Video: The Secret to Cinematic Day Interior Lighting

How to light cinematic interiors. Hello everybody, my name is Marco Bagnoli, I'm a cinematographer, and today we talk about how we get indoor shots this nice contrasty cinematic look. After watching this video you should be able to shoot something like this.
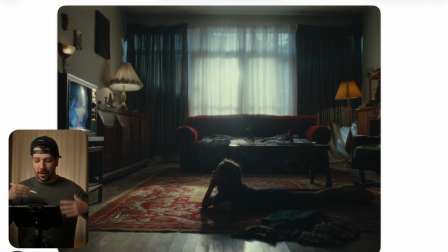13s
So that's the first shot we're looking at, and the first thing we probably notice is, okay, we have this deep shadows, glowing highlights, the shots overall just look nice. So how do we create a shot like this? First thing we'll do is put down the camera. But where we put down the camera? Most of the time we're going for the most depth. We want to sail the wide shot.
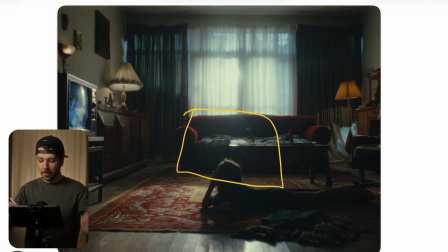32s
So we're going on the longer side of the room, or we're shooting into a corner. But now story comes into place. What do we want to show? We want the girl seeing from the side because she's laying on her stomach.
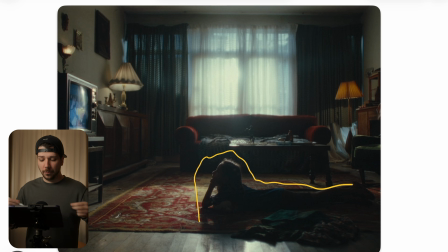46s
So we want to see this cool position from here, which really a unique way to show a person. So we choose this side of the room. Then we work always around the biggest light source. The biggest light source here is clearly the window. Why do we choose for the biggest light source?
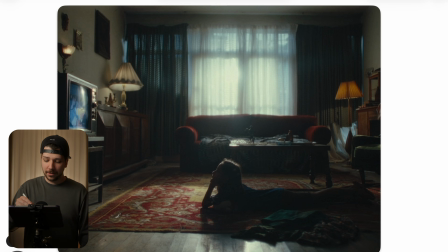65s
Because now lighting becomes easy. Because now this is the only possibility where light is coming from. We see the whole set. Here is no light, here is no light, there is no light. Your key light is only the window.
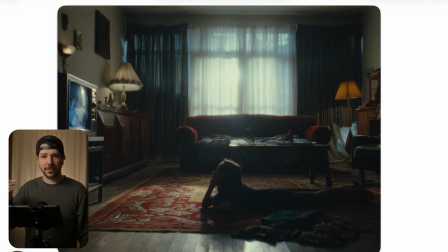80s
And now everyone probably knows what they have to do, because now we don't have to talk to the director, to the gaffer. No, we light it this way because it's the most organic and cinematic way to do it. Then after you put down the camera, you expose for this window. And the secret for these type of shots always curtains.
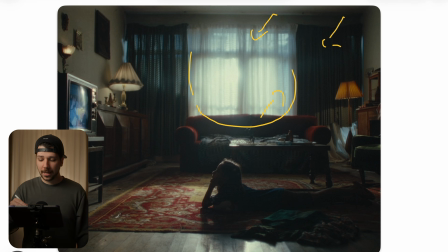99s
Curtains are really important because they diffuse the light and also they give the wall a little bit of texture. When there was just the glass of the window, it looks very boring, very distracting, because now we can see outside.
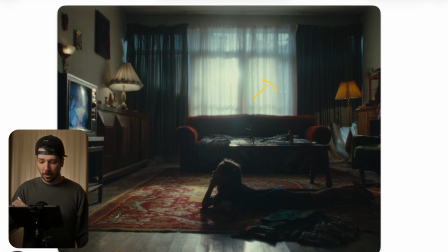113s
Most of the time we don't want it. We want to lead the view of our audience to the actor or the scenery we want. So we put on curtains. Also, curtains' biggest plus point is it's exactly like this setup right here. It frames our subject.
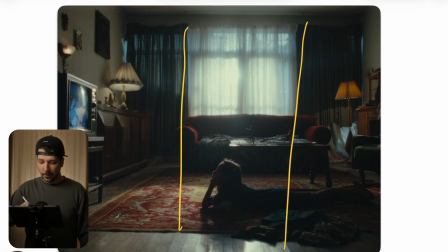128s
Now that we have window a quarter, our view is directly placed into this area, and this is what we want. We use all techniques that are possible, focus the view from our audience where we want. Then next thing, practicals.
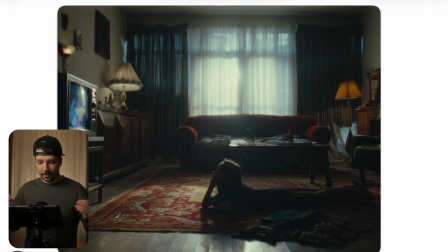142s
After we set the exposure, the room's probably a little bit darker, and then we try to fill in the scene with these type of lamps. Always use these lamps because they have a really nice glow, but they don't blast light everywhere.
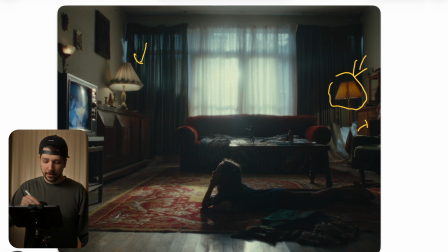157s
They're just nice highlight touches that you can put here and there to fill a little bit of emptiness in the room. They look good, they give character, and like I said before, practical light source, that's what makes your image alive.
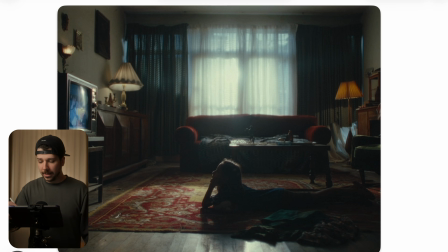171s
You want an alive image, and when you would remove these lights, the shot will feel a lot more empty than you think about it. Start watching movies and search in the background for these type of lights. I promise you, they're everywhere, they're in every shot.
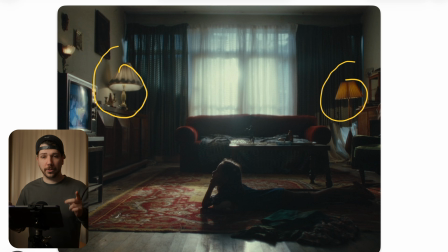186s
Daylight, at night, they're always on because they look good. Then, now the only light you can place is here. And this could be the sun, or this could be strongest light you have in your arsenal. It really depends on the time of the day, on the location, what type of light you need.
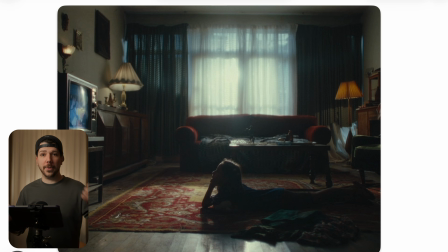204s
It could be everything from M18 or an M40, M19, 18 kilowatts, or what most of people nowadays when you don't want to use HMIs is the 2400 from Aperture or Godox with a Fresnel on it.
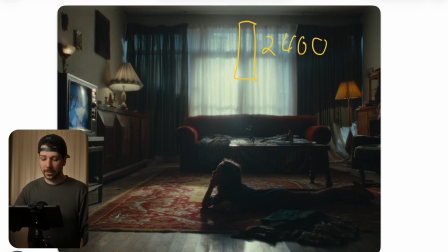221s
This with a hard light, which gives you the most output, where you still can just plug it in into a normal socket. And they did here nothing fancy with a butterfly or something like this. They just emulated the sun and blasted into the scenery.
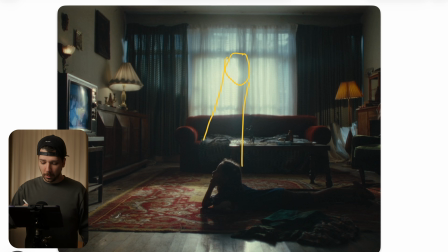235s
That builds up a little bit more exposure in the room, but we also give the girl a nice edge light. But now the next most important thing is the neck.